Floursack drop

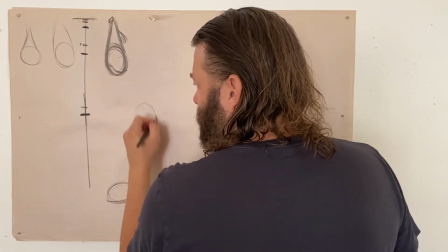[8:17]
Let me just draw it over here because I'll overlap it. But what's going to happen is it's going to really be going.
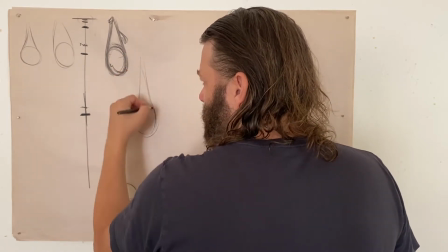[8:22]
Now, one of the things when you talk about doing a stretch, right,
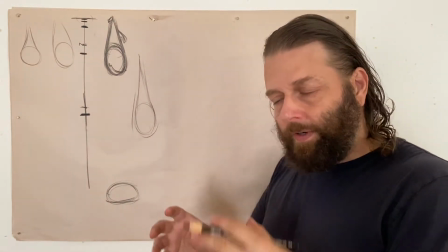[8:26]
especially a stretch on twos, it was very important that you kept your volumes consistent, right?
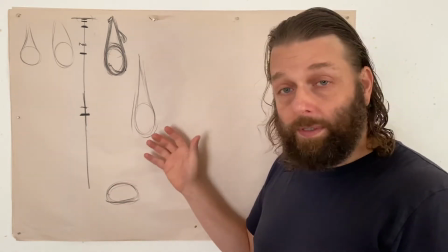[8:32]
Here, this is not going to be the case. We're not going to put this drawing on twos, this last airborne drawing.
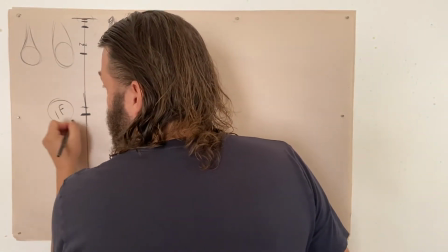[8:37]
It's going to be on for one frame only. If you do not put it on for one frame only, you will never get fast enough, right?
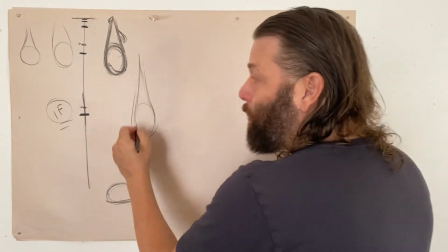[8:44]
This will never feel properly heavy. And once something's on for just one frame,
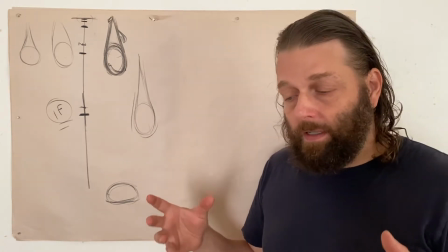[8:50]
with that idea of, again, I said this to a number of you, with that kind of concept of a certain tradition of stretch and squash and stretch,
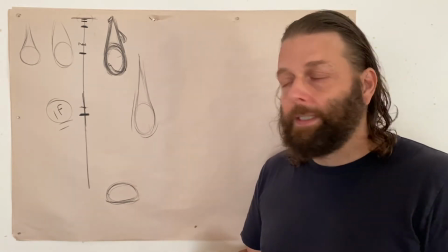[8:59]
being that you want to feel it but not see it, right? Once you're on ones, what gets seen entirely changes.
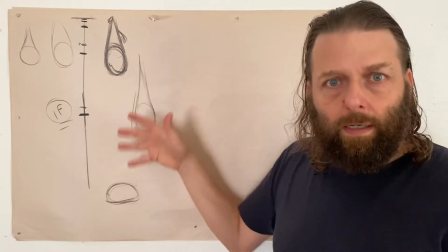[9:07]
So you can really start to blow out, push your shapes, etc.
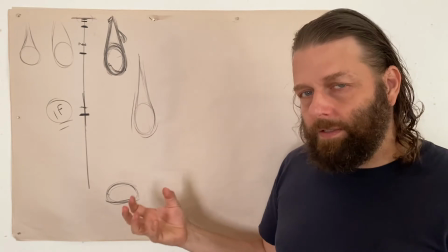[9:12]
Because at one frame, we really won't see this drawing. We'll feel it, but we won't see it. We won't.
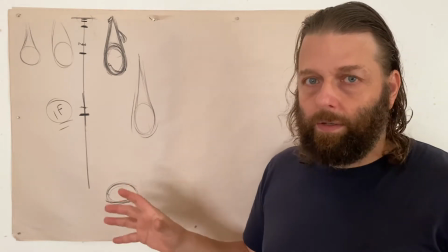[9:17]
If you increase your volume, you can go. It is possible to go too far, but just go too far, and I'll pull you back.
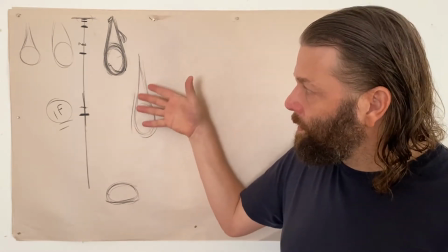[9:26]
But you can really start to increase your volume. Don't worry about it being exactly this, because we won't quite see it.
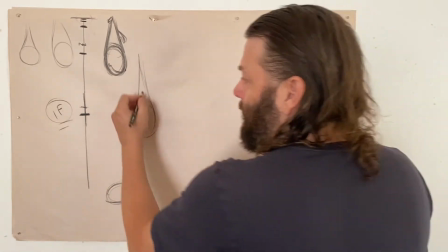[9:31]
You have a little more freedom, is ultimately what I'm trying to say here. But this drawing should really feel like it's moving.
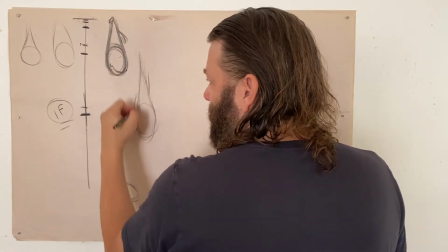[9:37]
Really like letting it super long,
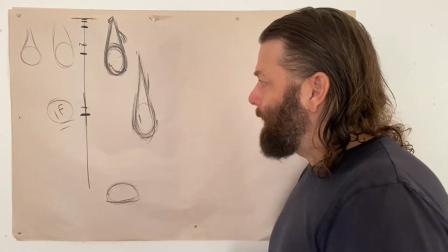[9:40]
and because of that speed, that one frameness, your exact spacing won't be exactly right here.
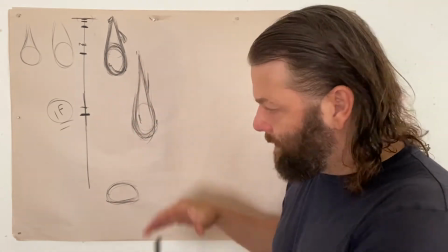[9:47]
Don't use the actual spacing of this. This is a bit compressed because of just the where I'm working, and I don't want these drawings to overlap too much.
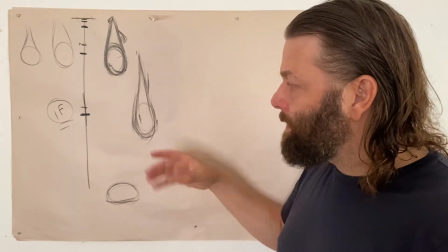[9:56]
So this could actually get a little bit further down, and that's one thing, because that one frame,
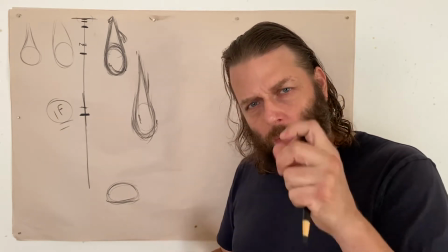[10:01]
the idea of spacing being so exact, like we're really we focused on with
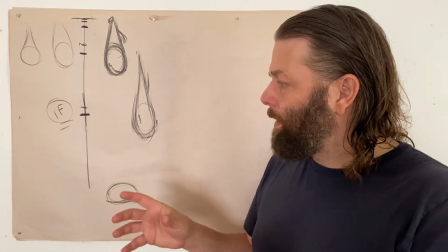[10:09]
the ball bounces,
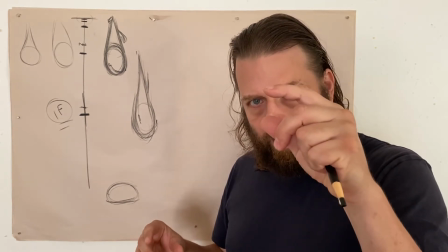[10:10]
spacing being exactly what it is, this being different than that, is really kind of based on you're always working on twos, right?
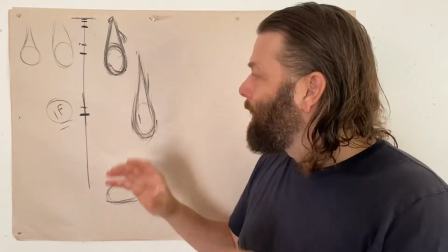[10:18]
But once you start changing your timing, so in this one drawing, working on ones, and let me make this clear, every other drawing will be on twos, just this one drawing on one frame,
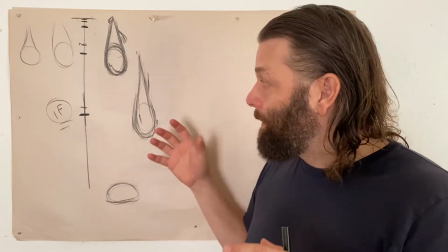[10:27]
then that changes the spacing relationships, right? So in this case, it's kind of a little simple, because one frame is half of two,
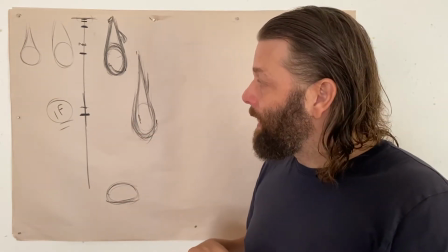[10:35]
so you can start to mentally imagine that it is whatever spacing you give it is doubled.
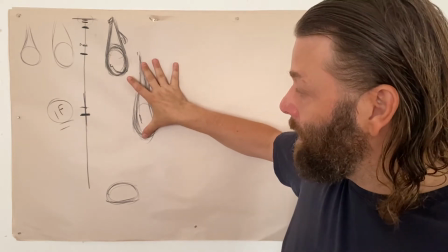[10:42]
But with this idea of one frame, it is going to go really fast, and with the elongating of it, you have a bit of a play exactly where it lands.
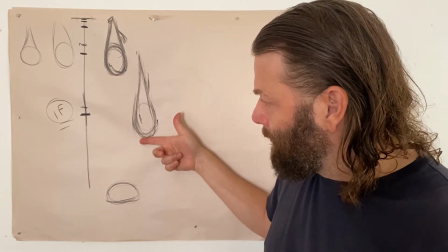[10:50]
So don't think you have to have your biggest spacing, like with the ball bounce. You don't have to have your biggest spacing between here and here.
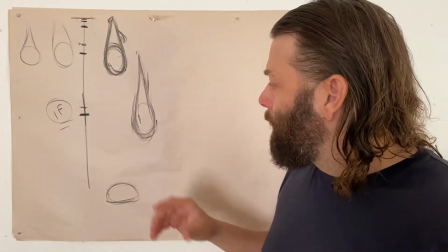[10:56]
It can actually creep down a little bit because the one plays it. One thing for sure, though, you are absolutely not going to have a contact stretch.
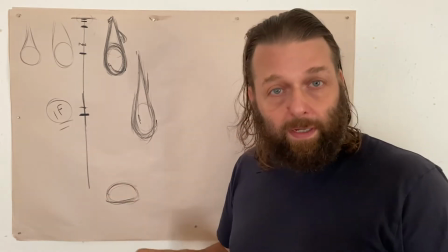[11:06]
For those of you who played with the idea of contact stretch with your ball bounce,
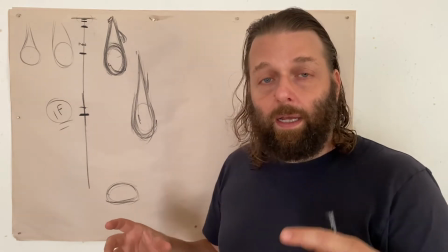[11:10]
that idea of, you would have noticed, and this is like the important thing to know about contact stretches,
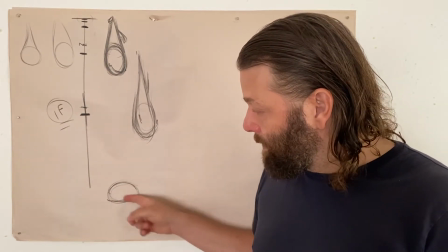[11:16]
is that when you put the contact stretch right, when you use one, it does slightly soften the
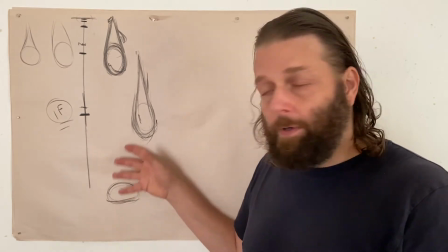[11:25]
actual landing, right? And with the ball bounce not being a heavy object, that's not a big deal.
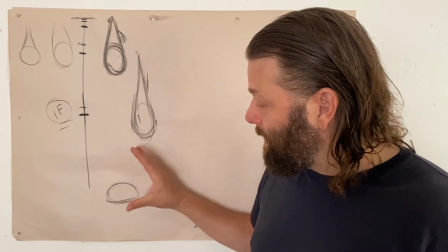[11:30]
And then it shows, makes you feel the compression from going from squash to stretch on top of it, right?
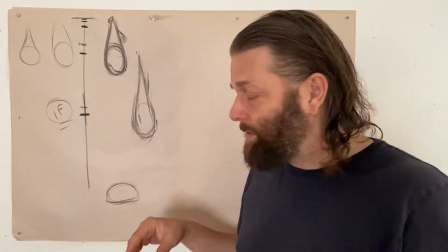[11:36]
If you removed your squash, your contact stretch,
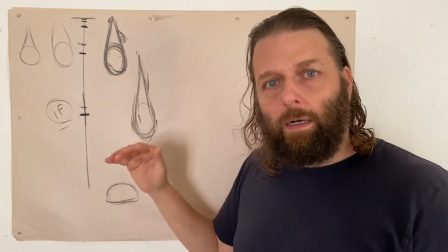[11:39]
you'll notice the ball bounce is a little slappier on the ground, and obviously a little less rubbery of a ball.
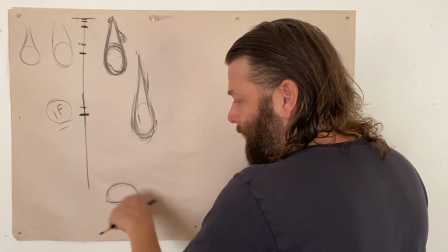[11:47]
But yeah, so you absolutely do not want to have this touching the ground, but you can actually get relatively close.
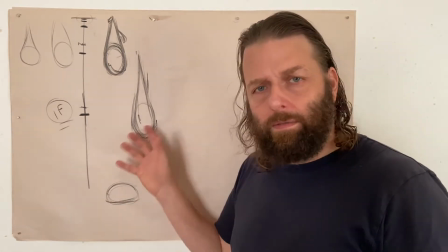[11:55]
And this becomes another aspect of smears, extreme stretches, that I want you to be aware of, right?
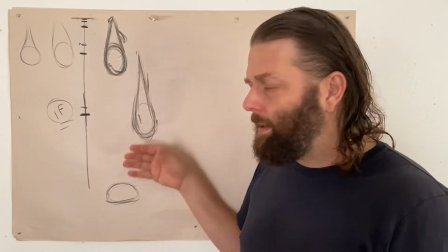[12:00]
Because what we're using it for, in part, is to prevent strobing.
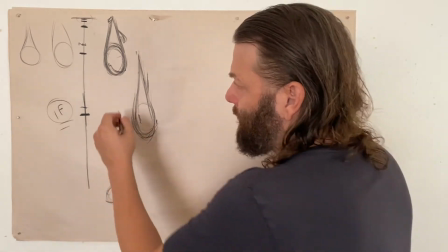[12:04]
And what we're doing is, right, so if we had a Floursack here on one frame,
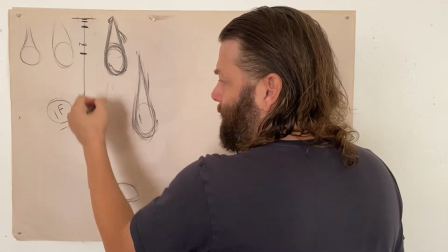[12:10]
let's say it was that size, you'd be going from this to this, and that would absolutely strobe.
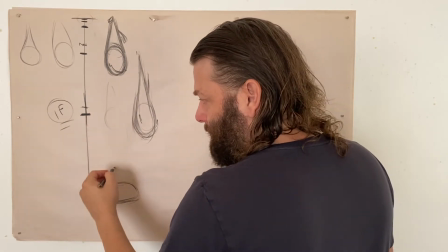[12:14]
So this one frame idea of a smear brings the spacing way down, right?
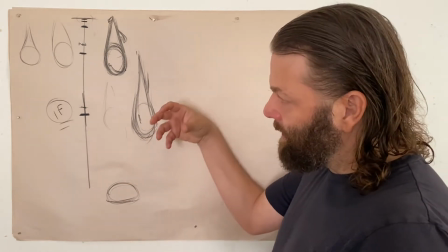[12:20]
The object itself gets extremely elongated.